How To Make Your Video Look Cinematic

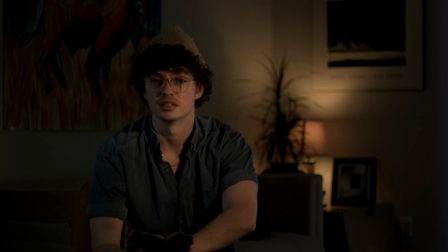[4:15]
You're not stuck to a 2D plane like you are with drawing and painting and other sorts of kind of 2D creating.
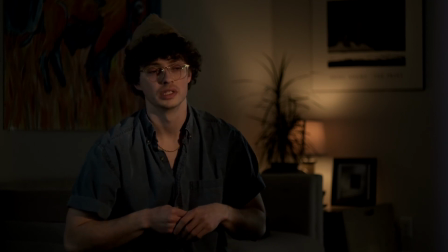[4:26]
With this medium, we have the ability to use the Z-axis,
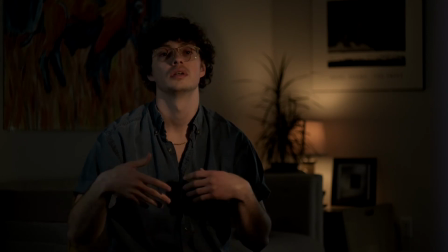[4:31]
and we can use that to our advantage to help simulate this depth.
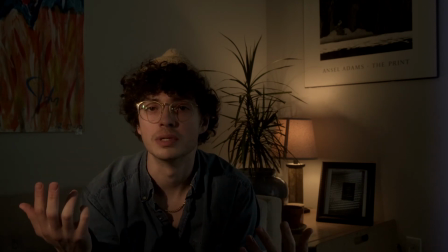[4:36]
Now you might say, well, John, that's all fine and good, but I don't have a large space to use that
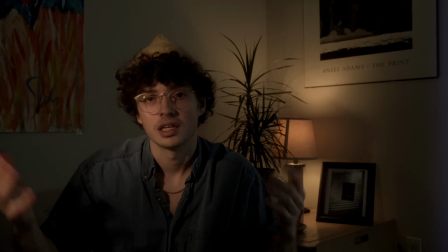[4:44]
Z-axis to really take advantage of the depth that we get in this kind of 3D world where we're able to film.
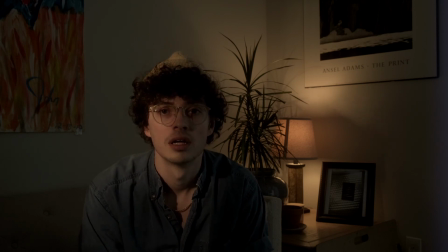[4:53]
Well, you could do something like this. This is using a small corner of my living room, and we're getting a similar effect where we have light
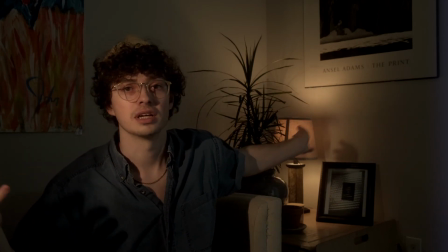[5:05]
we have darkness, we have another light, we have dark, and we have another little glow right here.
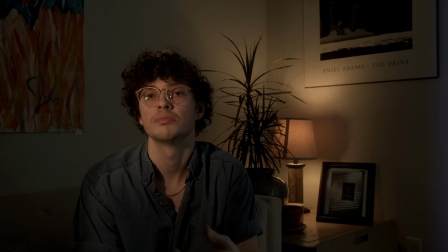[5:13]
And it's all just about controlling light. If you're interested in the light that I'm using right now to kind of light myself, it's actually a very affordable light. It's a hot light, it's from Lowell, and it's the Omni.
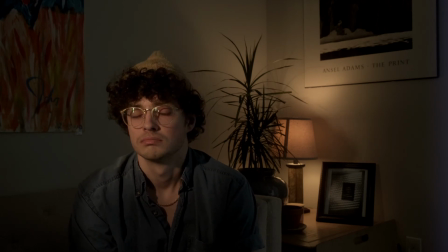[5:26]
And you can pick these up for $200 for maybe a kit of a few of these lights. I have another video where I talk more about them, and I do another lighting setup with a little bit more color,
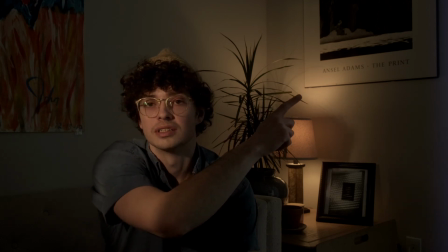[5:40]
and I'll link that right up here in the top corner if you want to check that out.
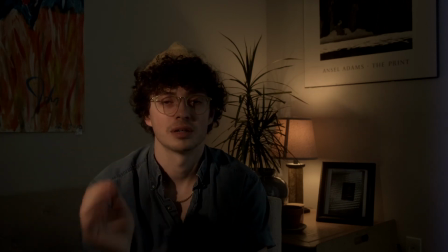[5:45]
Now, so what I'm doing is I'm using the barn doors that come on this light, and I'm shaping it so only a sliver of the light comes through. And you can get a similar effect if you use maybe a 5-in-1 reflector and you use the negative fill side and kind of flag off some of that light.
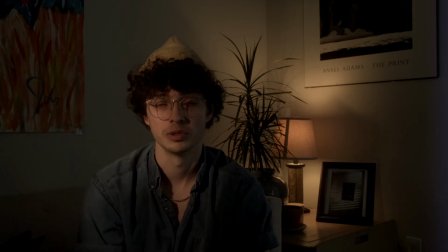[6:05]
Or you could use actual flags and flag off light, or maybe you use cinefoil and you kind of put that around your light to shape it. You know, there are a lot of ways you can go about shaping light,
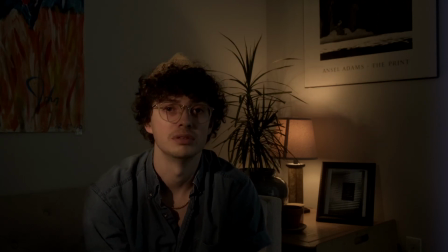[6:20]
and there are a lot of DIY hacks that you can use if you don't want to pay a lot of money to get a big modifier, if you don't want to buy flags and stands for them. But we're really not going to dive too much into the DIY of different ways that you can shape light in this video.
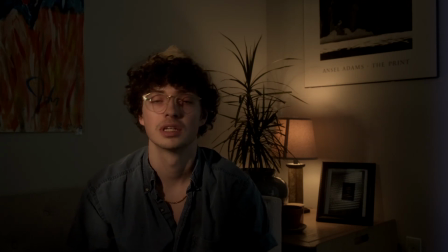[6:38]
If that's something you'd be interested in seeing in future videos, let me know, and maybe I'll make a video about that. But like I was saying, we're just controlling the light, and that's the big thing with creating an image that has more intrigue.
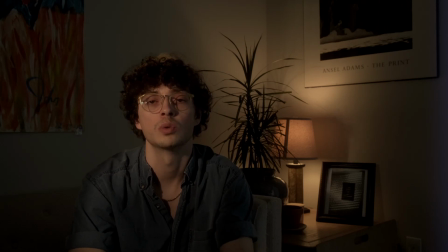[6:53]
Lighting is all about control, and we want to control where that light goes, how it's hitting our subject. Right now we're choosing to have a very contrasty, very hard light look that's giving us this
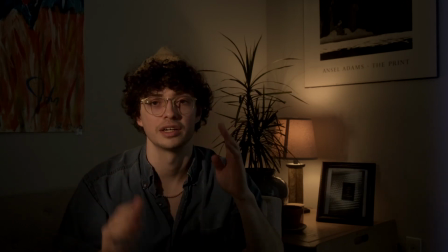[7:06]
really strong definition between the light, the shadow, and that's helping create that sense of depth and 3-dimension.
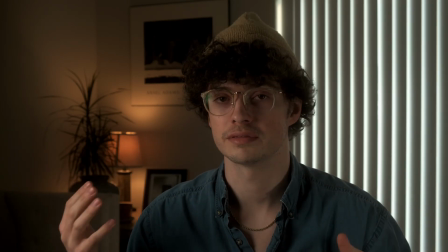[7:15]
And just like that, we're back to a more standard way of lighting a person that you might see on YouTube or that you might see in an interview,
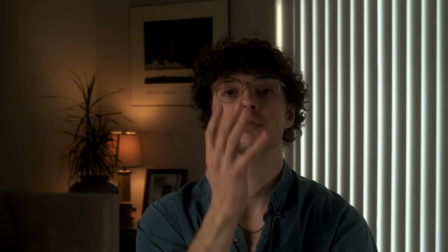[7:23]
where we have a nice soft diffuse light and a nice little fill light over here,
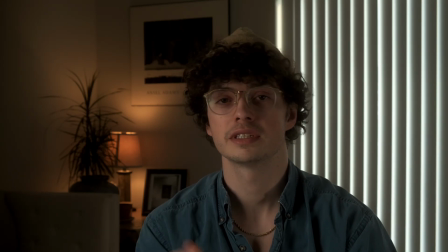[7:28]
giving my face a less harsh look.
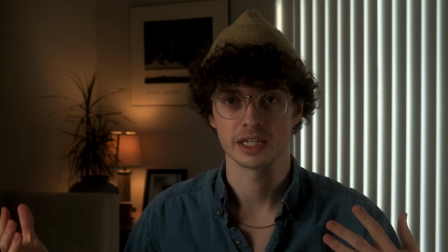[7:31]
But we still are using the ideas of layering light by having dark right here on the edge,
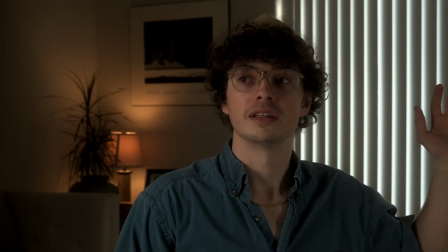[7:39]
a little bit of light right here, and then we have a little bit of darkness right there,
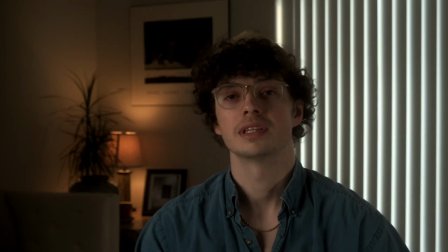[7:44]
and then we have light over here. And we have kind of a lighter variation of that on my face, where we have a light and a dark.
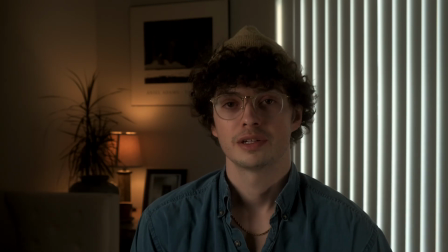[7:52]
But it's all just about kind of using the contrast to add shape and dimension.
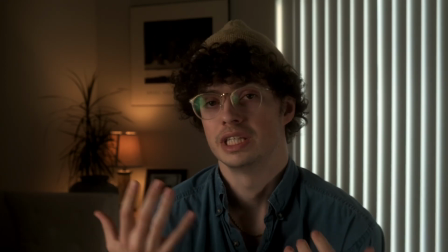[7:58]
And I wanted to do something like this to show that you don't necessarily need a hard light in order to pull something like this off.
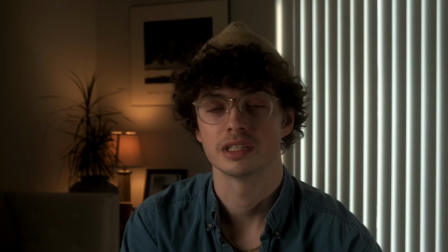[8:06]
You can use a soft diffuse light on your subject and still have that kind of depth of light and dark.